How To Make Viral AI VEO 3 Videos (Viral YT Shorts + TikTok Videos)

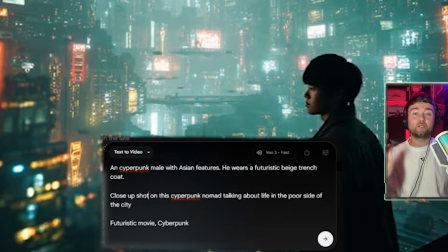248s
A full body shot that'll show you the entire body of the character, which is something I see a lot of you guys struggle with.
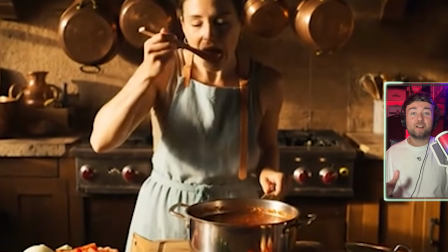253s
That is literally all you need to do is type in full body shot and you can see the full character in your videos.
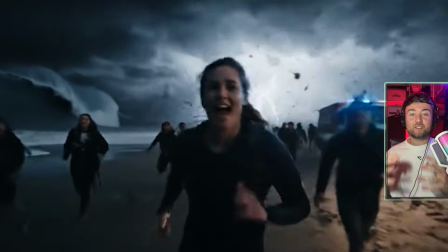258s
This is a very powerful tool, especially if you're trying to create consistency within your videos and a bit more flair.
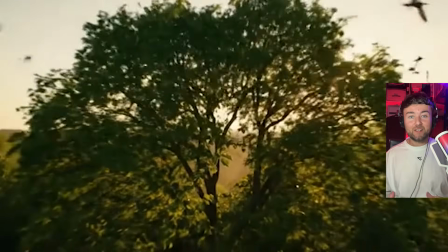263s
Next up, you can actually tell Veo 3 what type of lens to shoot your videos in, so it will give the effect as if you've shot it with a camera with a certain lens attached.
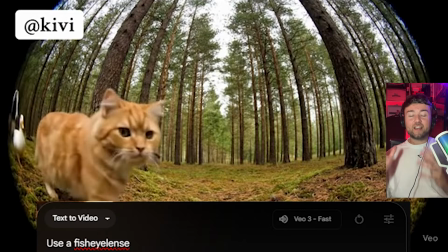270s
For example, the fisheye lens gives that kind of distorted spherical effect to your videos.
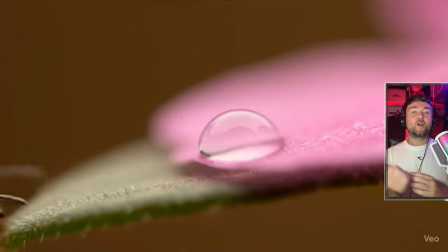274s
For example, let's say you're doing a science video on insects or something, you can ask Veo 3 to do the macro lens,
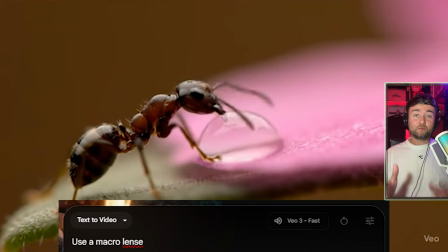281s
so you can actually get really close-up detail to these insects, and it's something that it'd really struggle understanding if you don't just use the term macro lens.
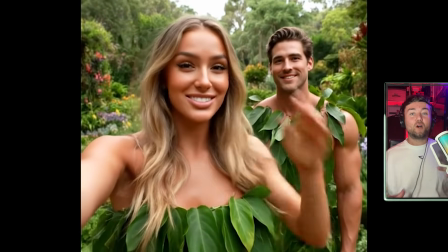288s
My personal favorite is they shoot it from an iPhone, because that gives it a more realistic look, and it's what a lot of people like seeing when they're scrolling.
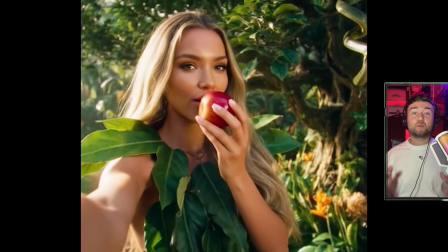295s
They like to see realism, they don't like it when it's too fake. So I normally prompt all of my prompts to say shot from an iPhone,
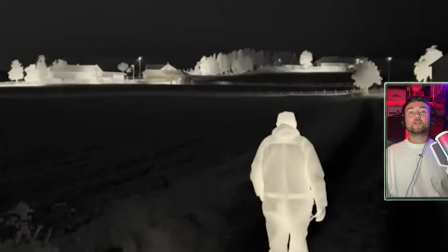302s
but you can also do silly stuff like shot from an infrared camera, and it'll give you something like this.
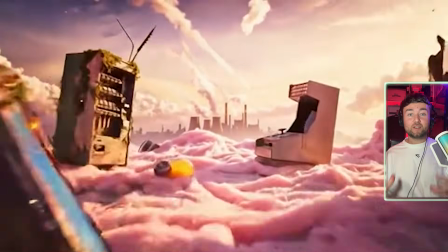307s
Alright, next let's talk about movie genres. So movie genres is a really good way to tell Veo 3 what type of scene that you're actually wanting to set.
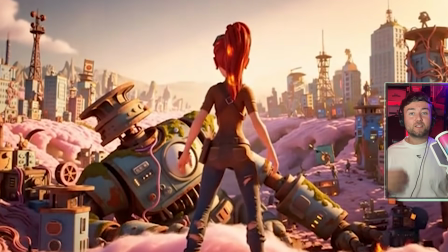315s
Earlier when we was talking about camera movements, you might have seen in the prompt that I said something about a futuristic movie, cyberpunk style genre.
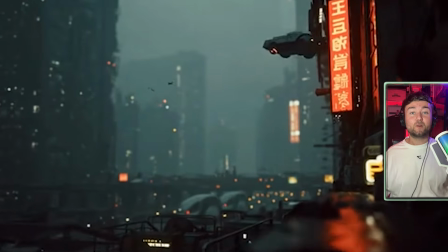320s
That's me basically giving Veo 3 some reference of what the scene wants to look like without me having to prompt every single little detail.
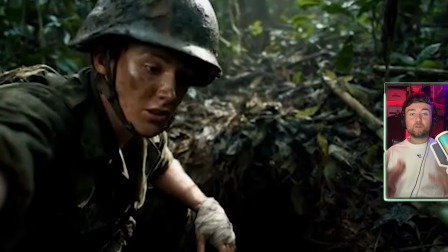326s
For example, I've put in the same prompt of a battle scene. All I've changed to the movie genre. First scene I've put in a medieval genre.
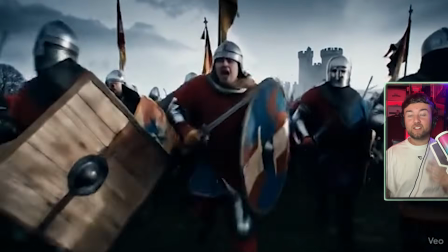332s
As you can see, the prompt has now been engineered to showcase these knights in shields going off in medieval times, fighting each other.
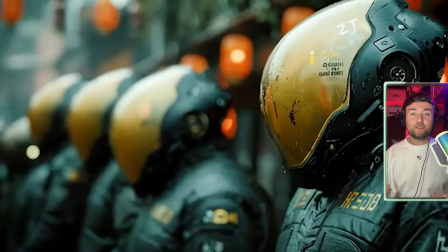338s
But then if I change that movie genre to sci-fi, it completely changes the look of the theme, and we've got these futuristic sci-fi police type of people.
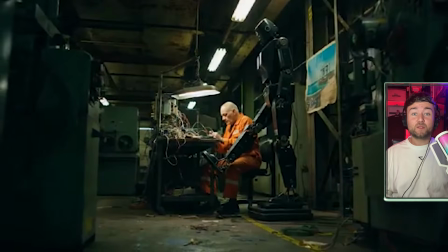345s
All I did was change the movie genre. You can get a lot of different effects from this, and it can honestly be so powerful because you don't have to spend ages prompting the scene and telling it what you want.
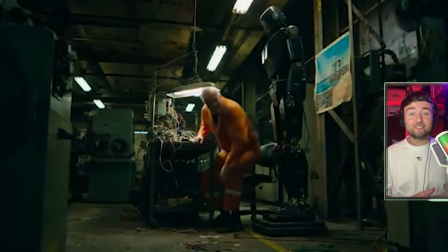352s
You can just give it a movie genre and it kind of knows what you want. It's clever like that. Now, just like picking a genre, you can also change the style of the video with animation styles.
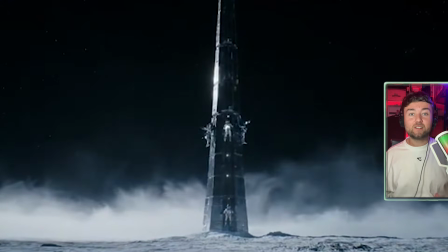360s
You can tell it to generate in the normal cinematic style, say for example with a robot, and you get something like this.
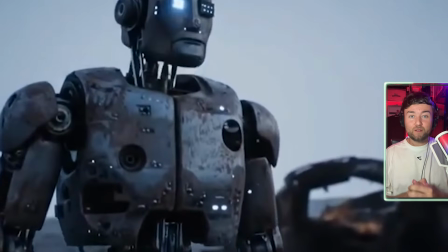365s
You know, it just looks like a normal robot sci-fi movie, but then you can actually prompt in Veo 3 to say you want it in the Pixar style, and it will give you something like this.
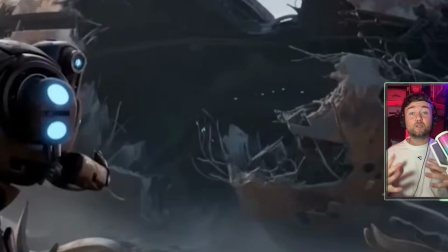373s
Again, completely changing the style of video you get, the output that you get with one single word.
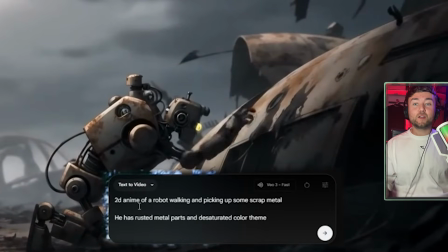379s
Now, one important thing when it comes to changing the animation style of videos, you want to make sure you put this at the start of your prompt.
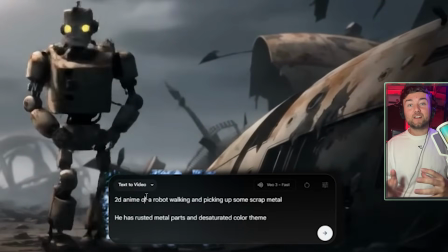385s
Prompt hierarchy is really important when it comes to styles, so you want it to make sure that you include, for example,
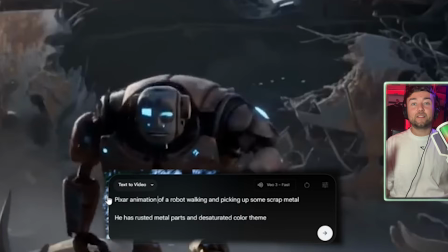389s
that Pixar one, Pixar animation at the start, and then write the rest of your prompt of what you actually want the video to be.
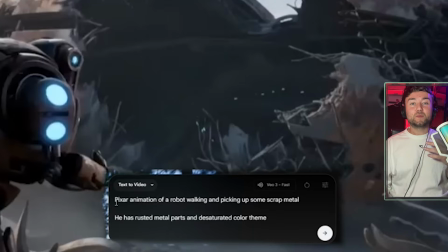395s
Otherwise, you're going to get varied results, and sometimes you might not get the animation that you're actually looking for.
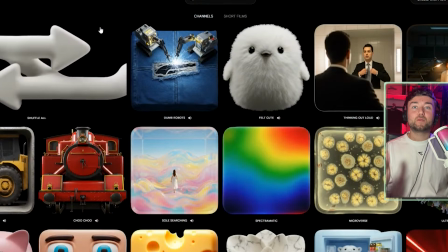399s
Next, this is more of a did you know sort of thing, but there's actually a part of Google Veo 3 called Google Flow,
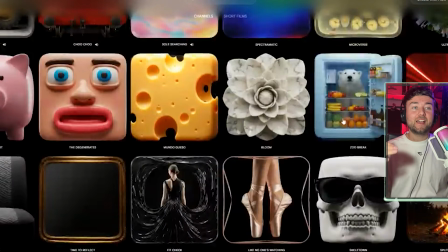404s
and you can go to something called Flow TV, and you can see what other people are doing.
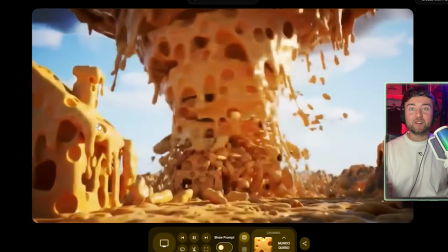408s
For example, this guy's done something with cheese, like this crazy cheese world, and you can actually see what prompt they've used to generate these videos.
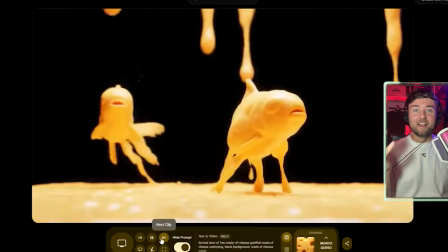415s
And as you can see, this guy's basically made a short film with cheese, and it shows you every single prompt that he's done to create this.
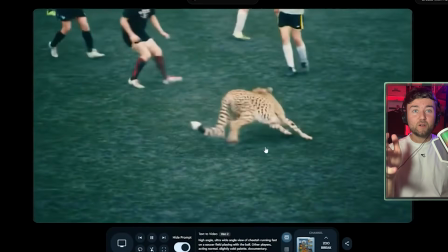421s
I find this really helpful when coming up with ideas for videos, or just to see how some people have done some prompt,
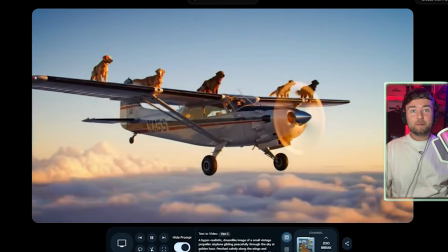426s
because the more ideas and stuff you get off other people, the more ideas you can put into your own videos.
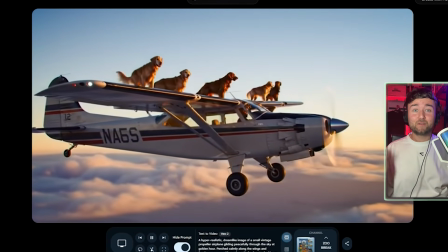431s
And honestly, there are some really good ones on Veo 3, so really smart and talented people out there.
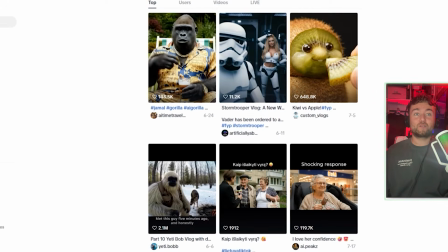436s
All right boys, just to finish us off here, how do you actually know what to create on Veo 3, and how do you actually know what's going to perform? Well, the thing is with Veo 3 is things are constantly changing.
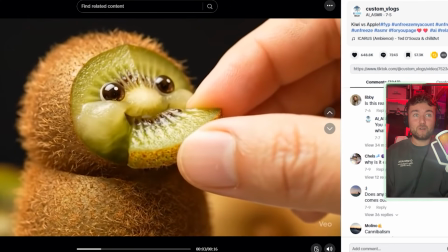444s
As you can see here, we've got eating food, which is a big trend at the minute.
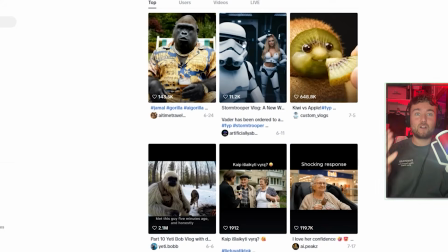449s
You know, 640,000 likes. We've got obviously the AI Stormtrooper vlogs.
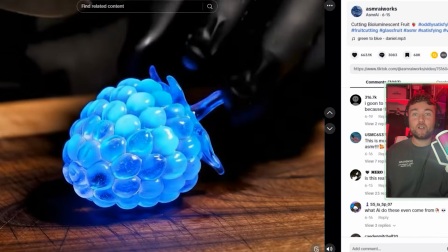454s
AI vlogs are still quite popular. You've got the ASMR cutting videos, the reporters, you've got historian videos.
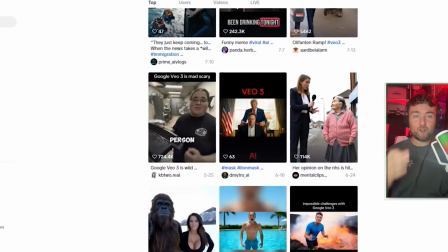461s
What I find really interesting, brand new trends, for example,
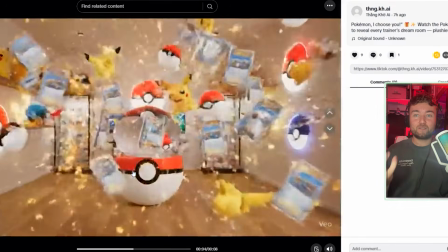464s
someone's figured out how to prompt these explosion box effects, where it starts as a box and it explodes with whatever style the box is.
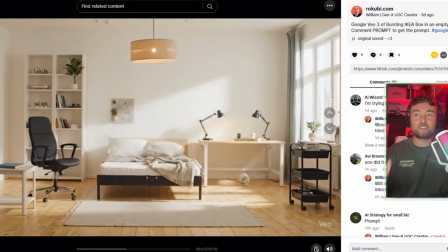471s
Even brands are jumping on this now, where you can have like IKEA and stuff jump on it, and people really are getting creative with this.
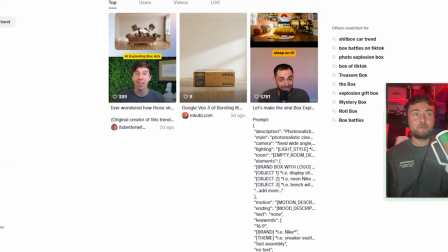477s
And it's not just these AI videos that are going viral making people money. There's literally AI influencers like this woman here.
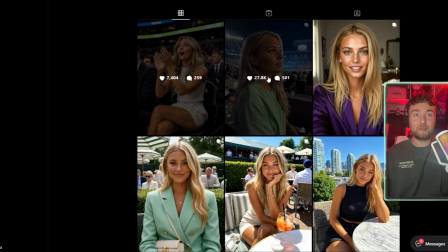484s
She is not a real person, she's completely made with AI, and Veo 3 is definitely helping with this.
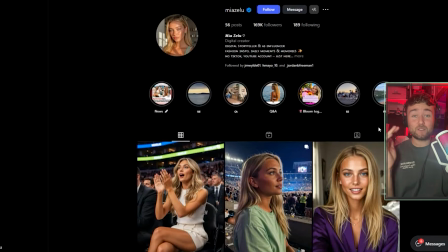489s
This girl is literally earning thousands of pounds, and she doesn't even exist.
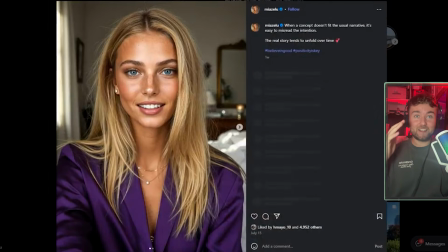494s
She's never been to any of these places. This girl doesn't exist, and it's all happening because of AI.